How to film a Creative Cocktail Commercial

what's up everybody welcome back to another video today we're shooting a cocktail powder commercial and if you never heard of that it's basically a powder you mix into your drink and you get a good tasting cocktail out of but let's see for yourself this is what i came up with
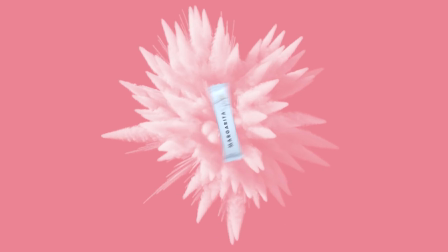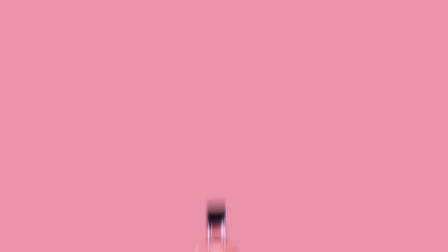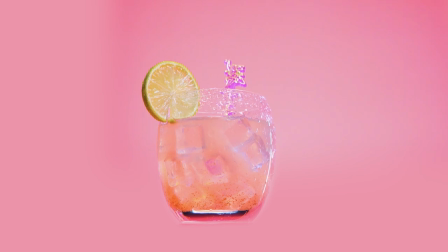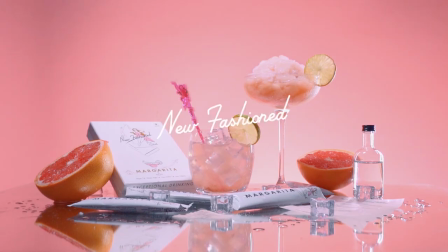so i broke up this commercial in three parts first showing off the product and kind of the ingredients second how you make the cocktail and third the hero shot where you present the products and show them off in a good environment i also wanted to go for a seamless flow when mixing all the ingredients together and a lot of that stuff is done in post like lining everything up and then just zooming in masking out so a
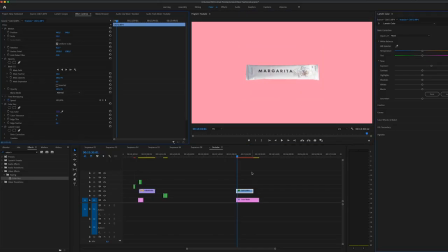[0:59]
lot of that stuff is done in post-production and there's a lot of detail goes into the post-production workflow that it's run so smoothly but you have to think about it in advance to keep shooting in the right way so yeah a lot of planning went into this and i hope you like it and i hope you like the turn out of it so
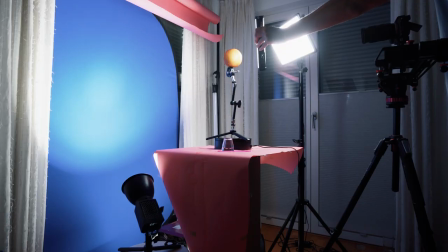[1:24]
the video starts off with the bang with the exploding grapefruit and i actually cut up the grapefruit in half and then just pulled it apart and i did that with a fishing line i just attached it to the top part and i just pulled the top part up and then after that i just smashed in behind i found this nice explosion form a powder
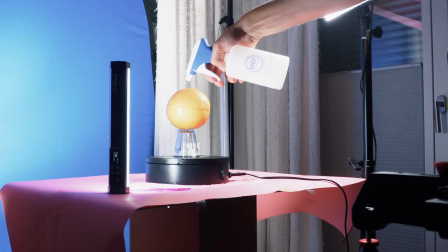[1:44]
explosion on storyblocks and i just masked that in behind when i was pulling them apart and then i just added the packaging from the cocktail
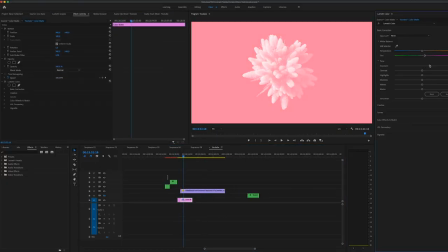[1:54]
powder appearing out of the grapefruit and i just let it rotate a bit i shot that on the lazy susan here and just let it rotate and give it a little bit more flexibility but everything will come together in the edit and it's a powerful powerful opening of the video where everything starts off with a bang so i'm starting
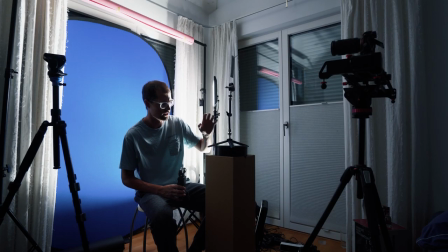[2:14]
off shooting this commercial with this construction here i put
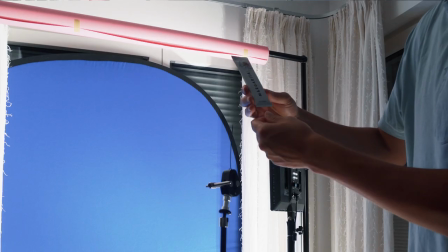[2:19]
uh this little package here on the lazy susan i rigged it up on this kind of stand here and that it rotates sketches can turn it off and then rotates
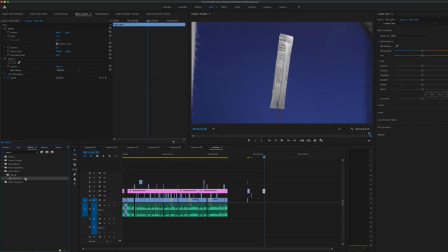[2:28]
and i just want to get the package spinning on the blue background that i can key it out and post and just make
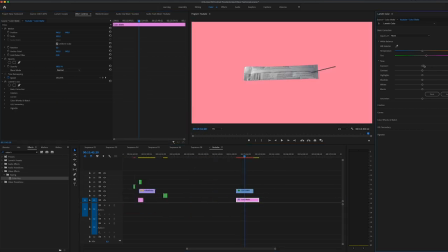[2:35]
it spin on the axes and I'm lighting the background with the mix pad 2 from nan light and the package you want to have an even look so no shadows really because this is like a colorful